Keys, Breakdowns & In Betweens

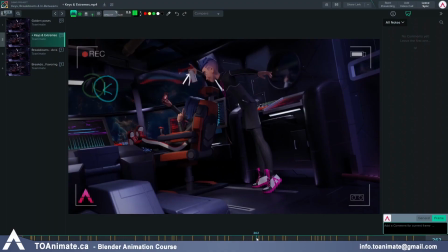So here you can see Max's hand slowly going up until frame 265. This is in anticipation of blowing the horn. And then 292, the hand overshoots downwards, as you can see,
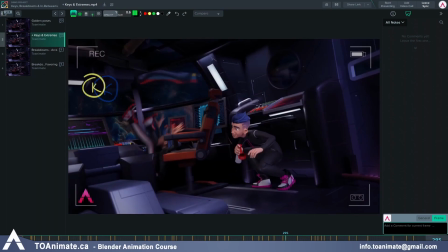and then settles back up into the golden pose that we have 3 frames later. So we have the extreme of the hand going down on frame 292, and then it goes into our golden pose that we created in the very beginning and settles there.
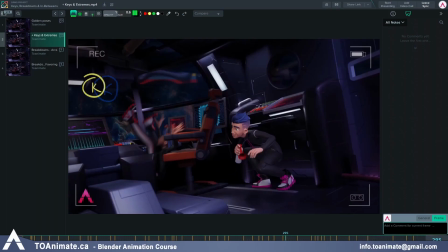Other things you'd want to key would be, for example, overshoots of parts of the body past the key position.
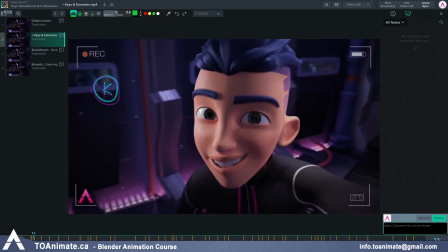Now we have an example here. If we go to frame 14, for example, here's an extreme pose that we made, but instead of going from the previous pose directly up, it first travels down first. So let's take a look at that.
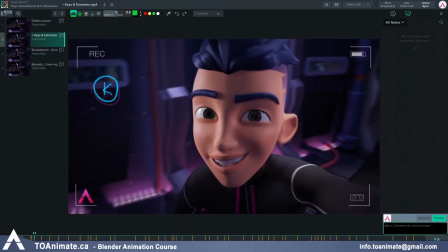You can see that the eyebrows are going down here, and then they start going upwards into that key pose. And so we had the extreme of it coming down on frame 14 and then hitting this key pose on frame 22.
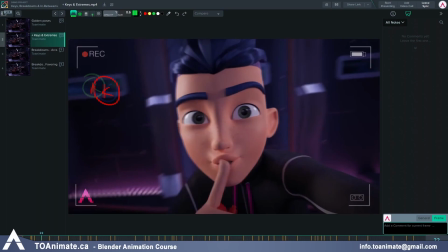I also want to mention that you don't have to be too specific when setting your keys. Sometimes it might be hard to tell which one is a golden pose or just a key pose or an extreme. Depending on the shot, it can be up to your interpretation. The main goal of explaining all this to you is for you to understand how much information you need to input.
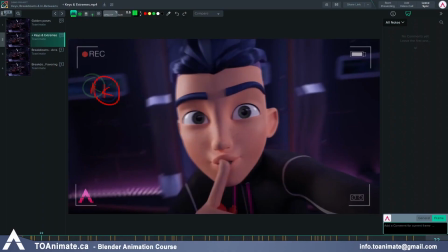Of course, this wouldn't be an issue if you were doing hand-drawn animation, because in that case, you only get whatever you draw yourself. But in 3D animation, it might be tempting to let the computer do the work for you. The problem with that is that if you let it do too much, your animation will look floaty and oversimplified.
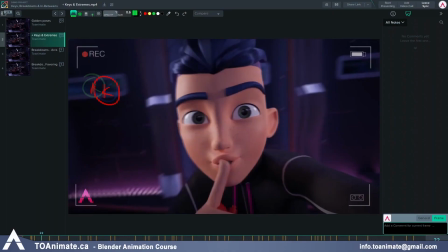You really want to input as much information yourself as possible. The goal of this lesson is to show you what information to keep in mind when setting your poses. And with that said, we can now move away from the keys and talk about breakdowns.
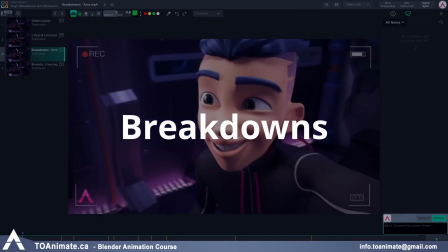Breakdowns are helper poses situated between keyframes, and they describe how the character or their body part gets from one key pose to the next key pose. However, they don't have to be exactly in the middle of the 2 key poses.
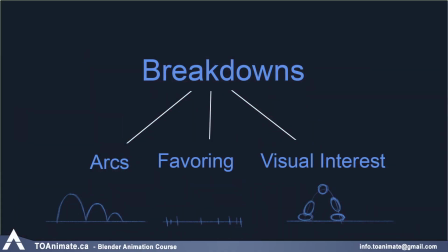Breakdowns play several roles, but these are the most important ones: arcs, favoring or eases, and visual interests.
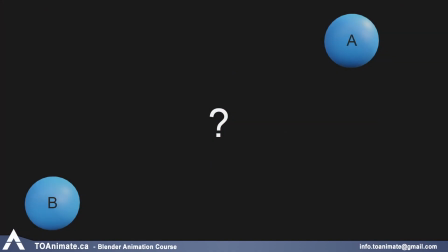So let's talk about arcs first. Imagine you have a ball going from point A to point B. Obviously, both of these poses are key poses, but without any further information, how would you animate the path?
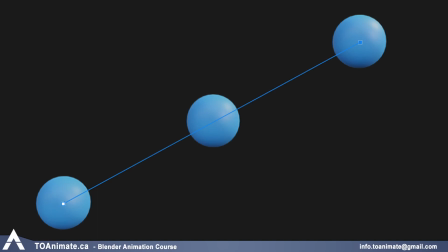The most obvious way that comes to mind is a straight line from A to B, which you'd also get if you let the computer do the work for you. And this might be what you want, but there's so many other options.
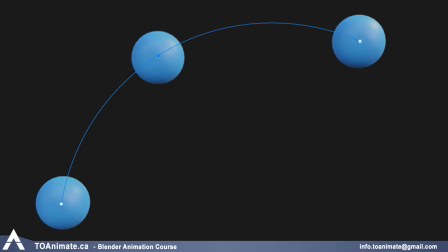For example, the ball could travel at an arc like this, or it could even travel along a squiggly line.
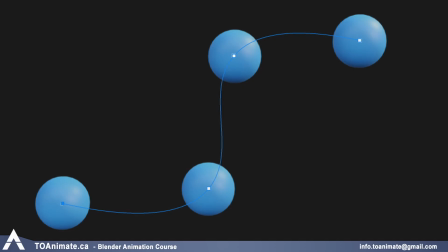Well, this is where you need to add a breakdown or two to fill in that information.
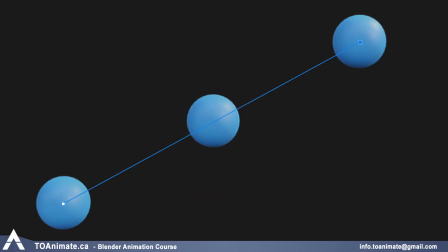Otherwise, you'll always get the most direct path from one point to the other. As we progress through the course, we'll talk more about how most things travel in arcs, both in real life and in animation.
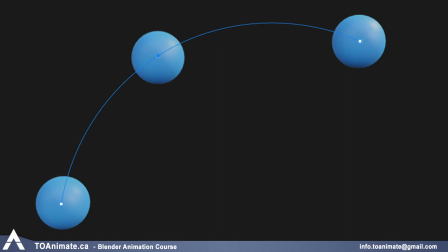But what we need to know right now is that arcs are usually described through these breakdown poses, and you absolutely need to add this information if you want it to be included. So here are our breakdowns for the arcs.
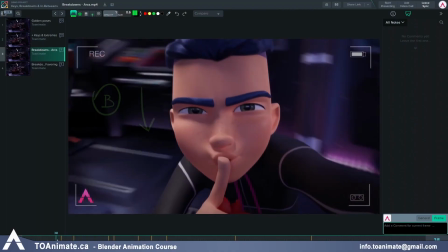First one, we have frame 44.
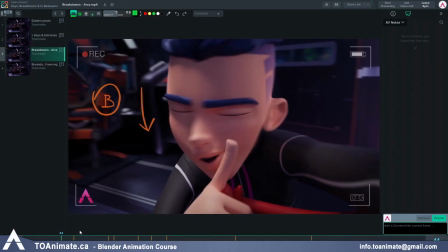Here the head is traveling down on the turn, which is a trick we do a lot in animation to add interest, even though in real life this would be a lot less exaggerated. Next up, on frame 58, same thing.
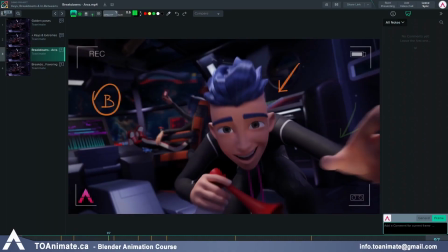Let's go to frame 97, and here the upper body and head dip down before he pushes off. Kind of like the down pose on a walk cycle. It's just more interesting than a linear motion.
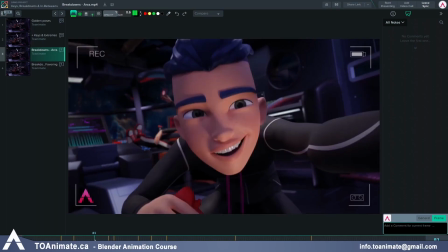Let me play this in real time to show you.